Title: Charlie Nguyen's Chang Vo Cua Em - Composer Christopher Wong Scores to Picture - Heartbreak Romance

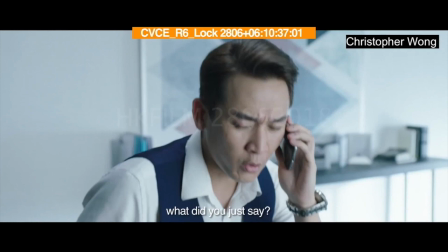Okay, so you can see that this scene is kind of a scene with a little bit of heartbreak.
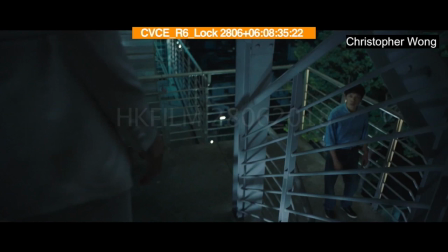It's a very bittersweet scene because in some ways there are some things that are reconciled in this relationship, but you want them to get back together completely and it's not quite there yet.
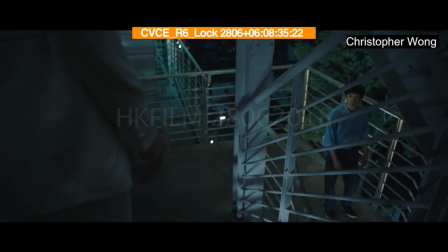So one of the things that you might have noticed is that the scene probably feels awkward or a little bit too long or maybe a little bit too slow paced with no music in it. and this was actually a very intentional decision
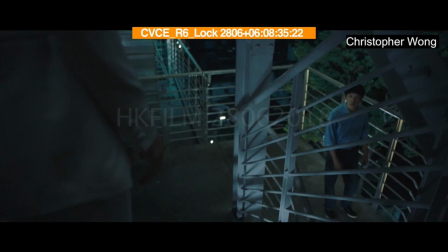by the filmmaker um so what happened was the when I got the first cut of the film I remember studying the scene and then coming back to it and then when I got the um revised cut of the scene that the cut actually got longer which is unusual uh usually when they
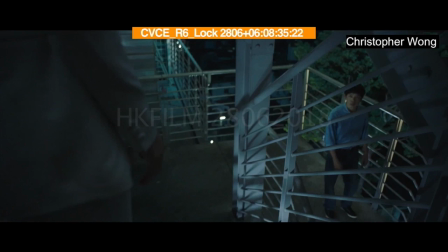revise edits um scenes get shorter and so I remember uh uh, messaging the director, Charlie Nguyen. And I said, Hey, the scene got longer. That's really interesting. Um, and he told me,
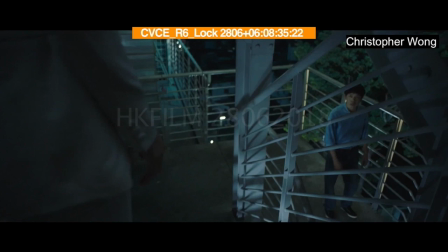yeah, I did that on purpose because I know that's when you put the music in, you're going to be able to make this feel really emotional. And, um, I want to give you more space to work. So I thought that was really cool.
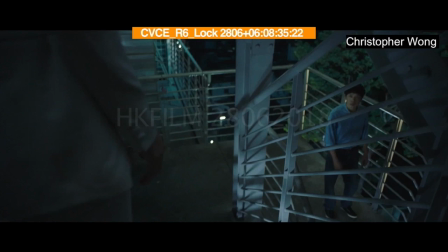Um, what you'll notice is when I put the music in, those shots that feel too long, they will not feel too long anymore.
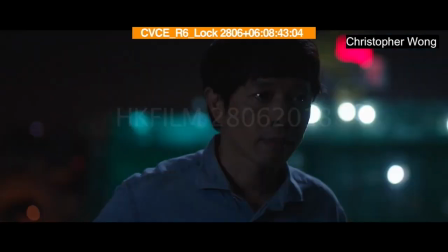So I think the main thing is when we start the music, first of all,
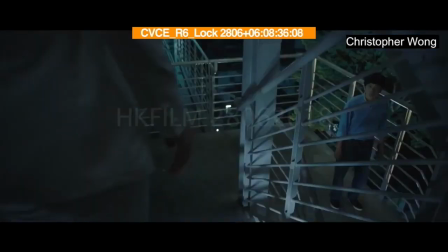I found this moment when she wraps around the staircase and sees him to be a pretty natural place to start the music.
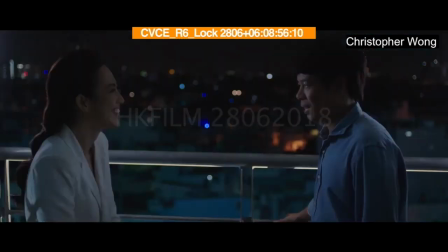And then, um, when we get going, you know, it's like that bittersweet feeling. You want it to feel a little bit happy, a little bit sad. It's, it's a mix of those emotions. And that's, that's something that I really liked playing around with. So, um, I needed to try to achieve that.
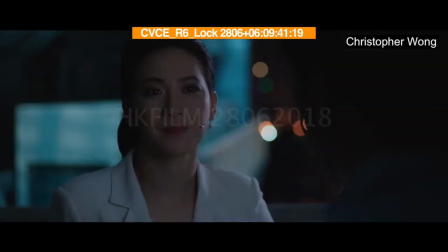And then, um, there's a moment around here where you think that their conversation is maybe almost ending.
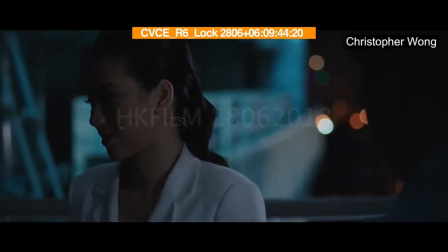And then she turns away. And she hesitates.
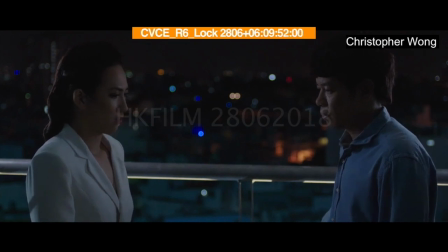She has a thought and she comes back to him.
I know.
And well, what she does is she's going to take a risk. She's going to be a little bit vulnerable and see if she can get
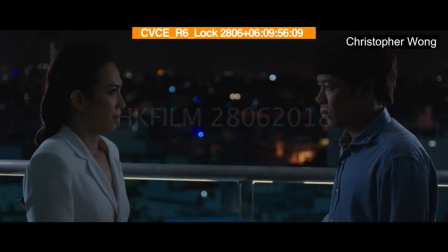this relationship back to where she wants it and open up her heart a little bit. And so I found that to be a moment that was very important in the scene. and something's gonna have to happen with the music there.
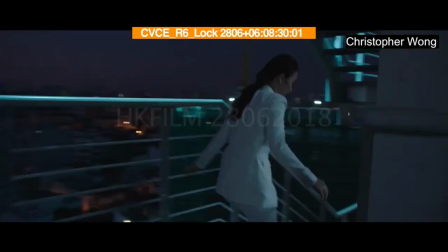So let's take a look at how this sounds with the music in it now.
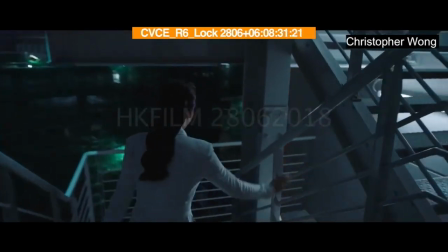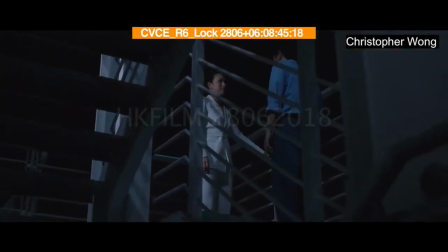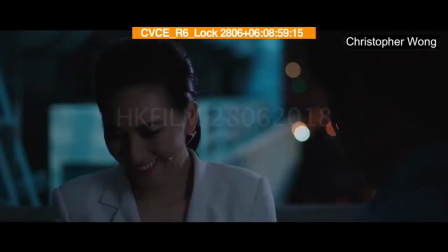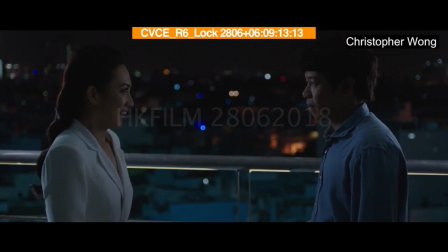What do you think about it?
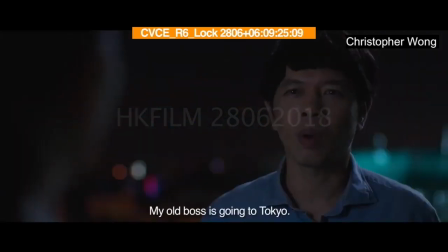I'm going to Tokyo.
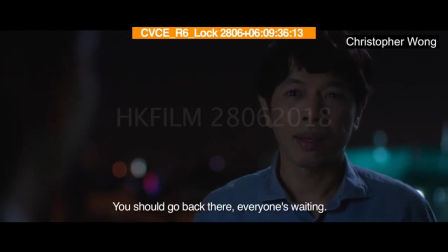Come on, let's get back to everyone.
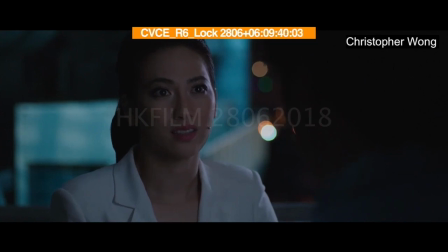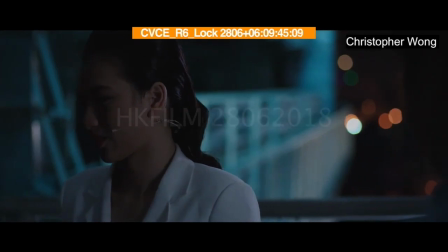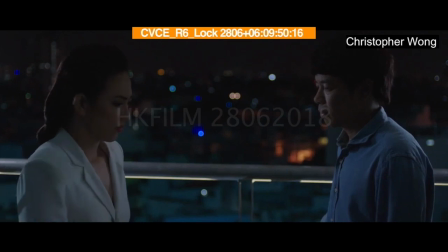Hùng, what do you think about your body?
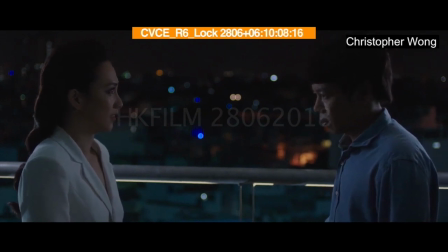I'm tired and I don't think about it.
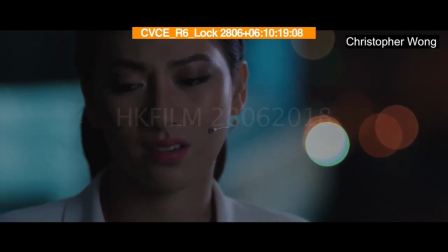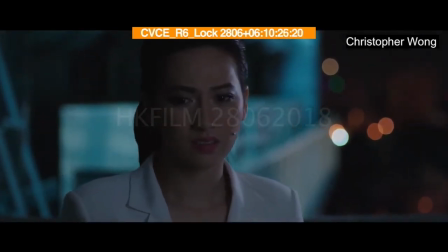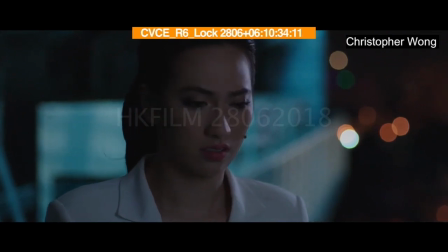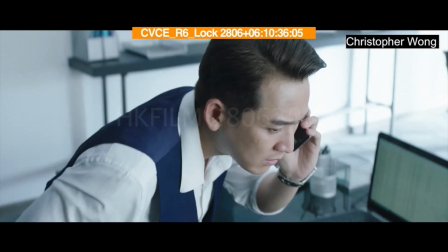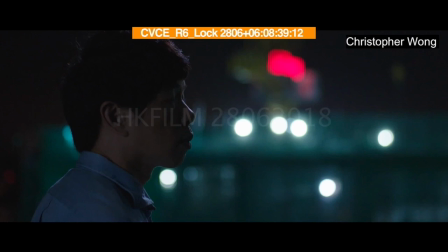Okay, so let's talk about that a bit. The piano theme that you hear during the first part of the scene is the love theme that was established earlier in this movie. And usually when this theme is playing in the earlier
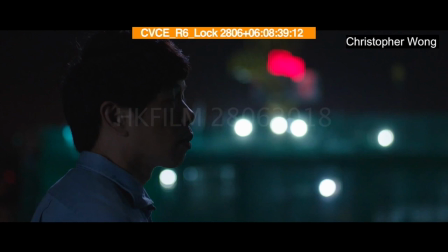parts of the movie that are more funny, upbeat, this melody is usually played at a faster tempo and a little bit more lively because this is a romantic comedy.
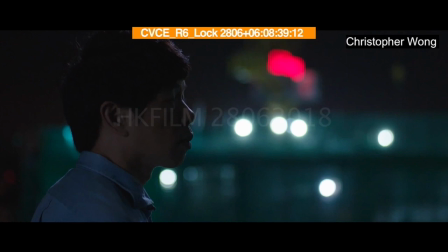And when we get to this very kind of touching scene here where it has to have that bittersweet emotion, where it's a mixture of different feelings. It's not happy. It's not sad. It's kind of in the middle, right?
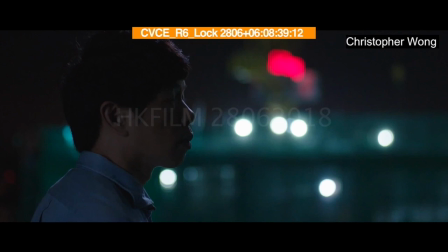So what I did was I took that theme and played it slower, basically. I slowed the tempo down and sometimes that can make all the difference actually is just changing the tempo of something.
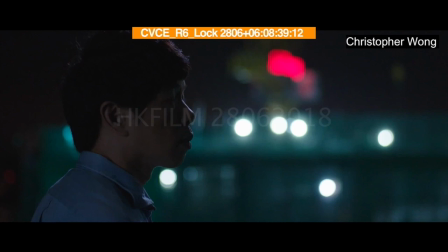So that's what we did there. And then the other thing is at this moment where she hesitates,
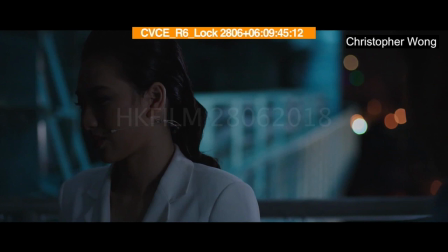you think that the conversation is maybe over and then something comes to mind and she wants to say something more to him.
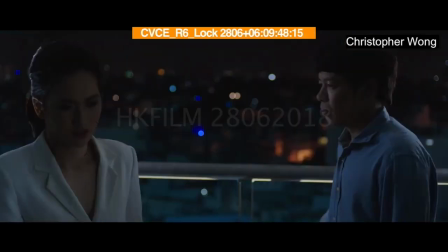um i really enjoy scoring these kinds of moments and what uh um what i decided to do here was
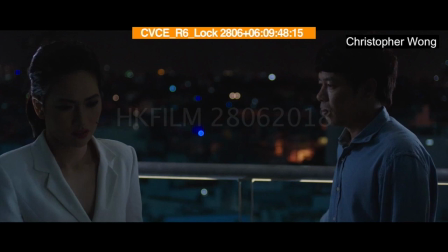that uh the music has to kind of hit a point where it it struggles to resolve basically because if you listen to the music before it it just kind of it kind of cycles through the chord changes like you would expect.
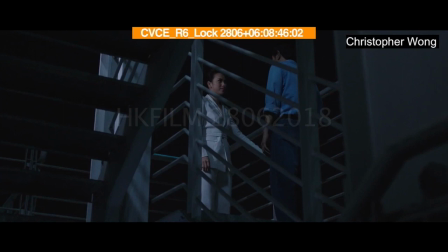Let's just play the earlier music for a bit.
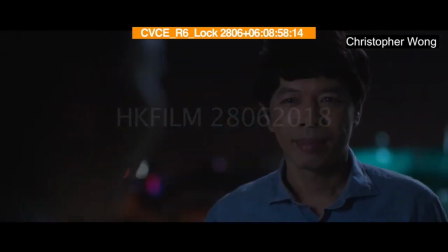So we have that bittersweet feeling but it um it's kind of predictable in terms of
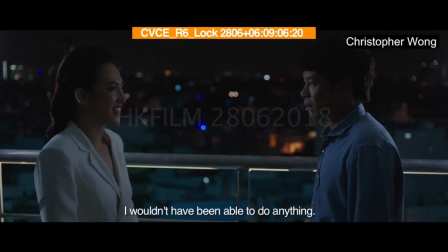the music goes along comfortably it just changes to the next harmony when you feel like it's comfortable to do so and it just sets that tone underneath now when we get to this moment
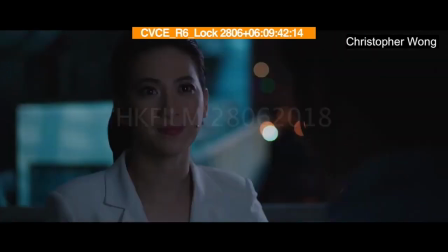you'll see that the music um it just kind of hovers on one or two chords for a long time and it doesn't really go anywhere and that's on purpose because there's there's actually a little bit of suspense uh to this moment we don't know what's going to happen and uh we have to
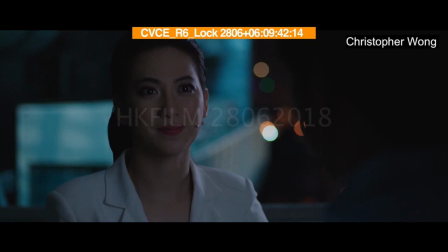hold the audience in that moment of we we want the audience to feel like she does like if i say this thing to him what's gonna happen is he gonna accept me fully again um so let's hear that